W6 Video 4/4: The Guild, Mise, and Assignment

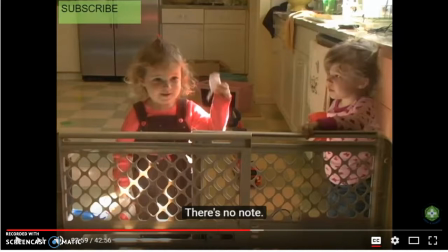(12:20)
They both, obviously, she's spent some time with them. They both have on clean clothes, cute clothes that are appropriate for their age and gender. So again, she's invested some sort of time with them. And that's awesome.
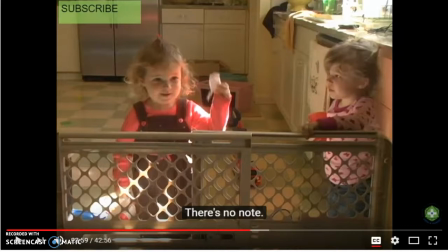(12:35)
The setting and decor, we have obviously the baby gate in the foreground, and usually a baby gate is used to keep children out of the kitchen since it's dangerous. Clara's using it to keep her children in the kitchen, and so that's something to pay attention to.
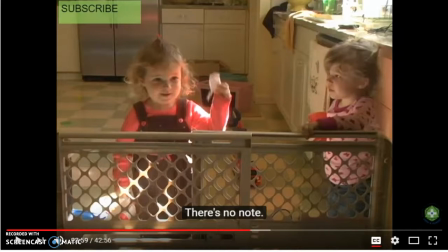(12:52)
She's locked them in there with all the dangerous stuff, which comes up here in the narrative for laughs. Here it doesn't look too dangerous. We've got a lot of towels. It's a little bit messy. Some dishes that need to be cleaned. But, it's generally in pretty good shape.
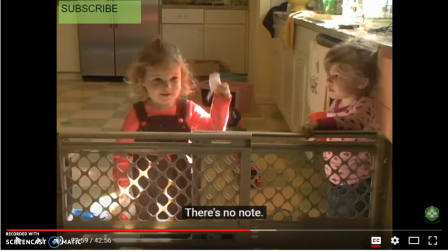(13:10)
The linoleum is clean. Things seem to be relatively organized, if not perfect. It's hard to keep things perfect when you have a kid, so it seems rather realistic. Again, with the setting and decor, also notice that the little girls have sippy cups.
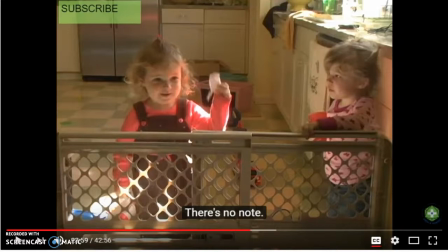(13:26)
So she's provided them with some juice or a drink, a beverage, which is good. They also have toys back in there, so she's provided them with something to do. Also importantly, she's, you can see where Clara, the subtitle, closed captioning says, "There's no note."
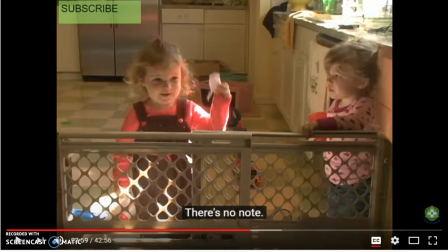(13:45)
And we can see her daughter holding the note in her hand, and she's going to throw the note here in just a minute. And so obviously this is supposed to show a level of comedy. So the innocent acting of the children compared to what's actually happening is important.
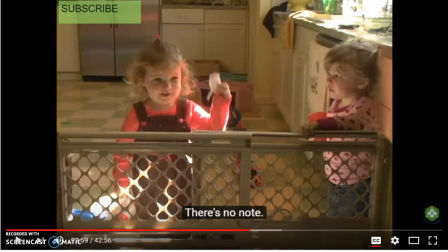(14:02)
The space, again, we've got some deep focus here. Things in the foreground, midground, and background are all equally in focus. And the lighting is natural. You can see it coming from the right from the window. So this is what you're supposed to do for your assignment. Don't forget to also take the quiz.
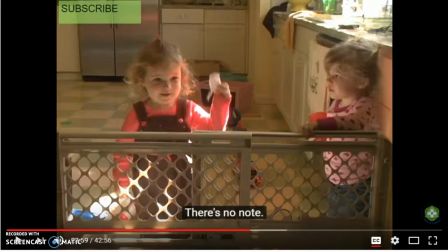(14:20)
Quiz is only 5 questions. You only get 5 minutes, so make sure you're prepared before you start. You've done the reading, you've listened to the videos, you've taken notes, you know what to do. If you've done all those things, it should be easy as pie. I wish you all very good luck, and I look forward to reading your submissions.